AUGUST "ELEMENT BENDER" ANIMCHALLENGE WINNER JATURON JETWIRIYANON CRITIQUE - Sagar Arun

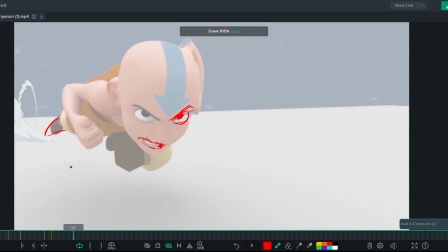(4:15)
I think it could be pushed this way a little bit more, just to get more contrapposto. See, like it's really nice in the elbows and this you have, so you just want to keep getting that.
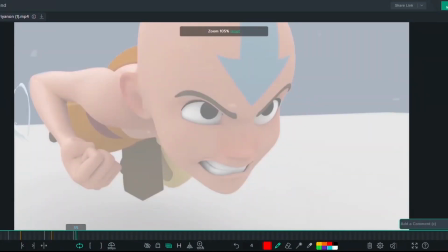(4:35)
I think this shape could be a little bit cleaner. If you could get it to be.
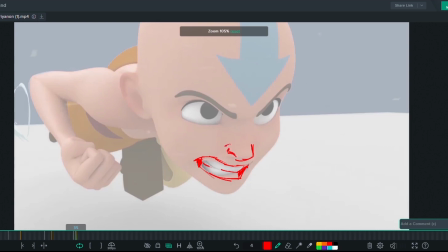(4:54)
Raising that nostril will get some additional feeling that he's being really aggressive. This thumb feels a little awkward too. Maybe getting it over here.
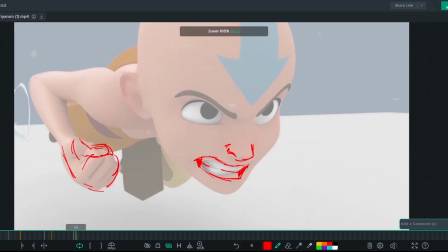Just cleaning up an eye shape.
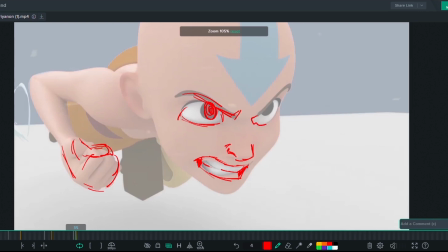(5:23)
Like this kind of eye shape feels a little broken to me, so just making sure that's as clean as possible, just to help with the peel. And in this particular shot, a lot of cool stuff is going on.
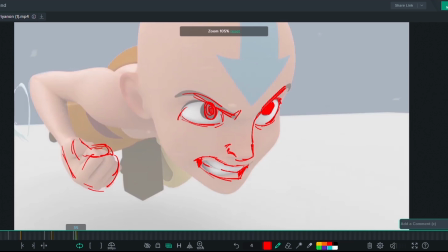(5:37)
Like I think everything that's happening is really cool. I think just cleaning up and making sure every frame is appealing will bring this shot to, I think, the next level.
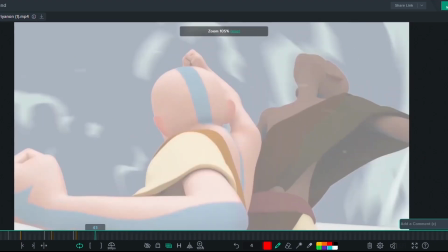(5:50)
I think that's cool.
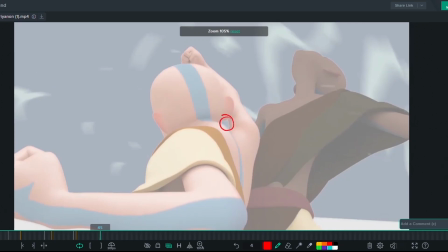(5:56)
I think getting rid of this negative space because it feels like the shoulder is a little bit broken. So making sure that shoulder has like rhythm with the back and is anatomically correct, and getting this in silhouette will help a lot sooner.
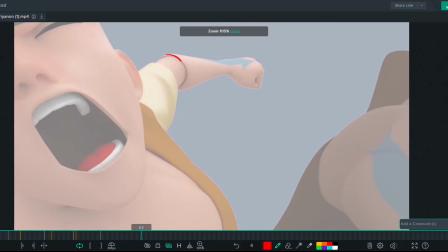(6:15)
And then making sure you're not getting any of this action because it feels like the rig's a little bit broken, and it's such a harsh line that it's a little noticeable when it plays back.
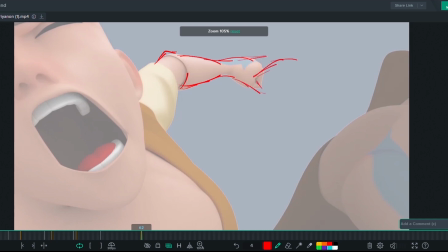(6:29)
And I think when he's being punched too, you can open this fist because it's almost like a release of pressure. Like I love this mouth shape here. I think that's cool. You can even angle the eyes a little bit down.
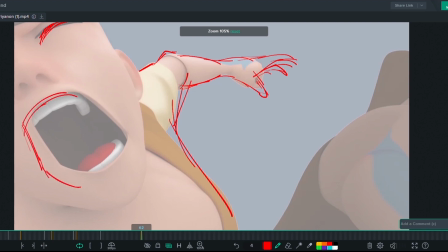(6:49)
I think I'm not sure if the rig will do it, but I think even getting the mouth to go this way will help a lot. Just so you feel the punch here.
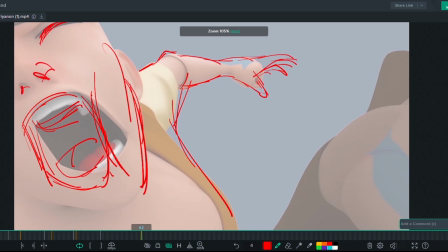(7:09)
I think that's cool.
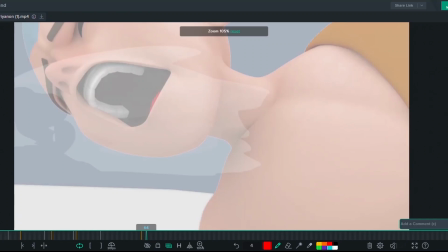(7:15)
I love how it leads into the next shot. That's super cool. I'll just watch the appeal for these teeth. I'll just make sure the mouth is closed over them at all times so you don't see the break.
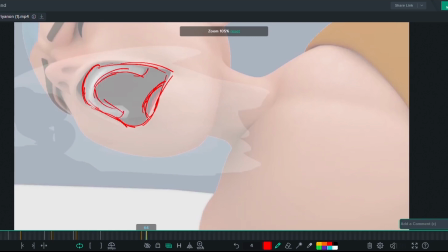(7:32)
You just want to hide the fact that it's CG as much as you can. That's cool. Just maybe also tensing the neck through here. I know that has that great neck tension control.
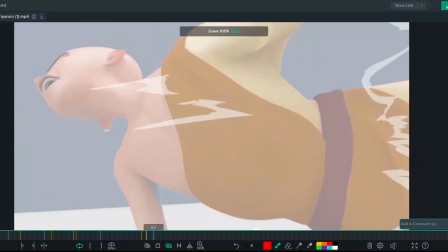(7:46)
And then also, so through here you can track it a little bit more.
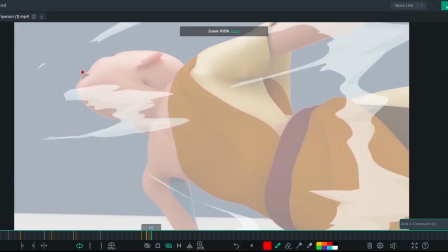(7:55)
So like if you track the nose area, like this area here, like it's going back and forth in frame.
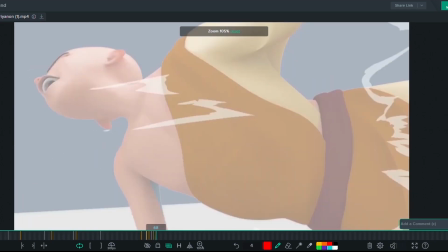(8:05)
And I think you want a little bit cleaner arc because it feels a little stroby.
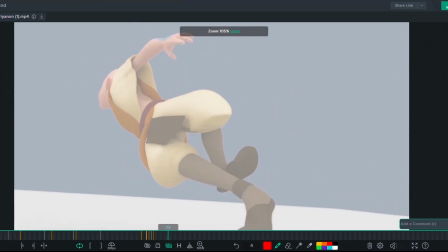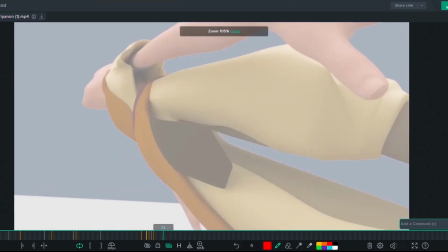(8:15)
And then same through here, it feels like a little bit stroby.
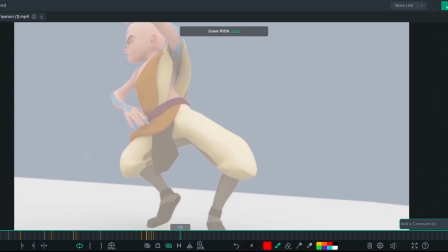(8:22)
This leg here looks like it has the foot roll on before it's planted. So I'd make sure you have like a good pose where the foot roll is not on,
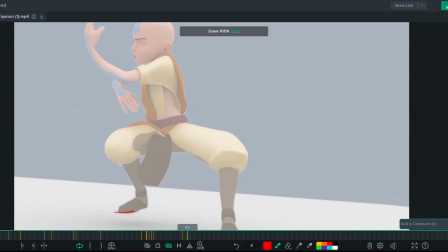(8:35)
and then make sure it's planted here because it feels like it's off the ground and it's kind of easing into the ground. So you really want to make sure we get that bend here.
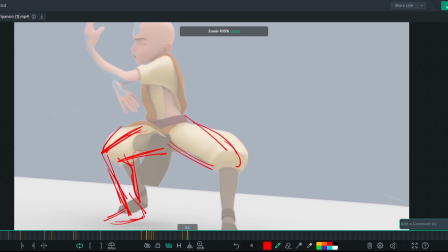(8:52)
And then this knee feels slightly broken, so you kind of want to back off on this angle.
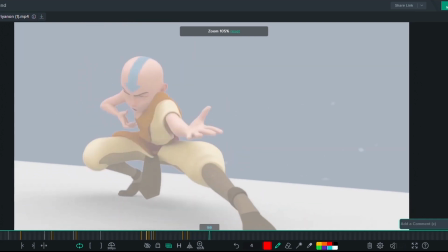(8:59)
And I think one of the things that's missing for me a little bit here
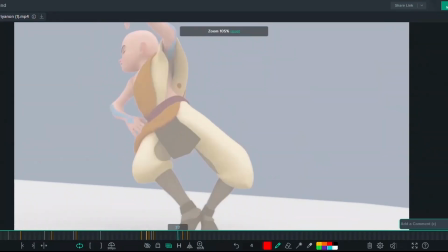(9:04)
is the emotional transition through this section.
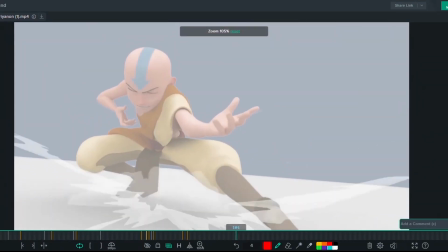(9:09)
So it looks like he's making a conscious decision to get into the avatar state, which is great.
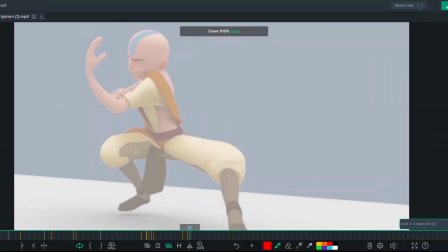(9:15)
But I want to see him give like a look in this area or something where it's like, damn it, you're gonna have to, like, I'm being forced to go into the avatar state. And then you could have this where he's like really concentrating.
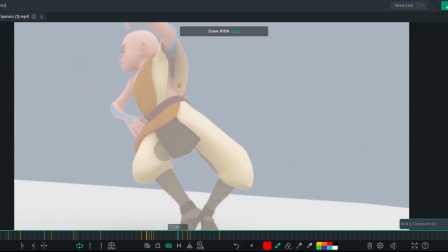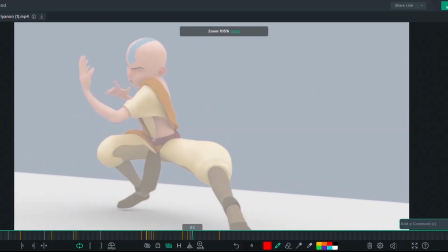(9:39)
And the way you get into the pose feels a little bit linear to me.
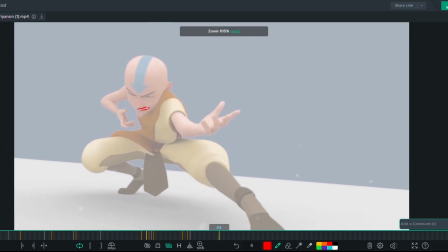(9:45)
It just feels like he's kind of tweening into the pose where you really want to start breaking things up.
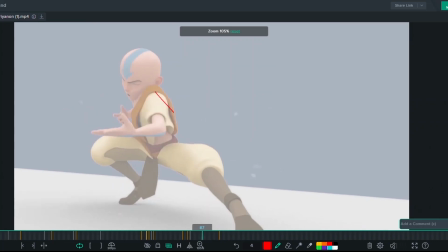(9:51)
So like through here, leading with that elbow through this section, And then you want to keep leading as long as possible.
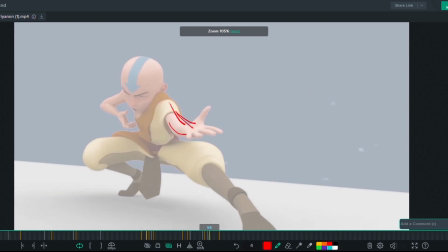(10:09)
And then you can have this, and then you can start getting back into it, just so it's broken up.
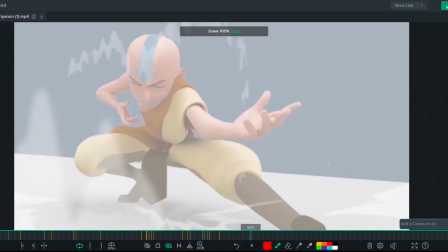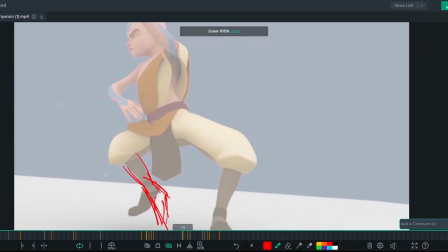(10:23)
And then this arm also feels like it's kind of twisting around the screen left arm.
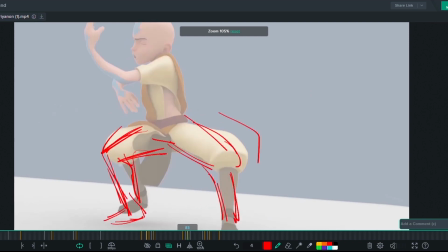(10:31)
So let's track it. So it's there, then it's kind of hidden, which is fine. And then it like snaps into this, but then it snaps into this, so it's getting a little stroby, I think.
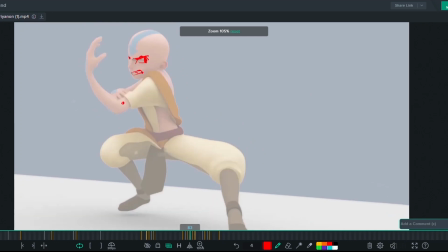(10:48)
So just making sure that arc is very clean. Maybe this will come down over here. And then this can go over here.
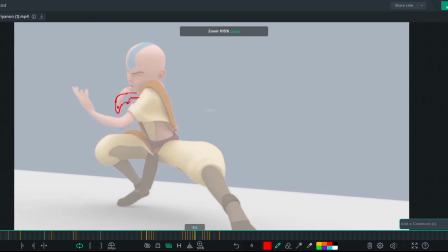(11:03)
Yeah, just making sure it's just cleaning it up. I'm a little unsure about this mouth expression here. I think it could just benefit from some cleaning up, maybe just like a cleaner mouth pose.
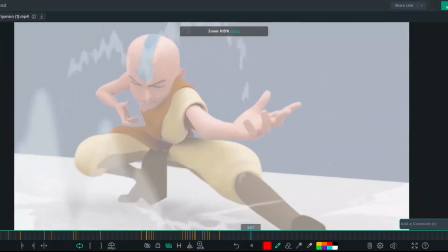(11:21)
I think this part is really cool where you just stick to the pose.
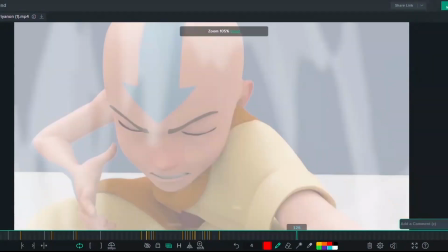(11:30)
I think if you close the mouth here, and have it be like he's really concentrating. I think that's really cool. Nose is good.
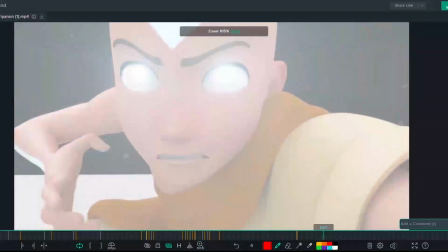(11:49)
I think if you close the mouth there and then open like this, where you have it, I think it'll have more of an impact when he goes into the avatar state because it's a bigger change. And I think even getting these eyes to be open more,
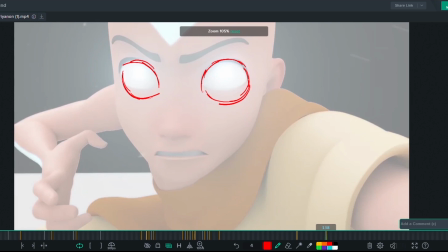(12:07)
because whenever he is in the avatar state, his eyes are really wide most of the time. So just getting that intensity there, I think would help a lot.
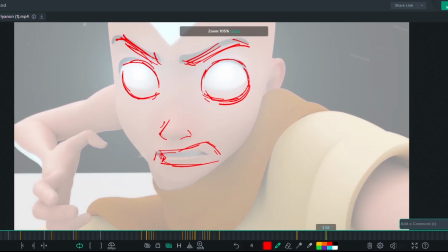(12:23)
And then maybe even pushing this so the audience feels like it's like, oh shit, this is amazing.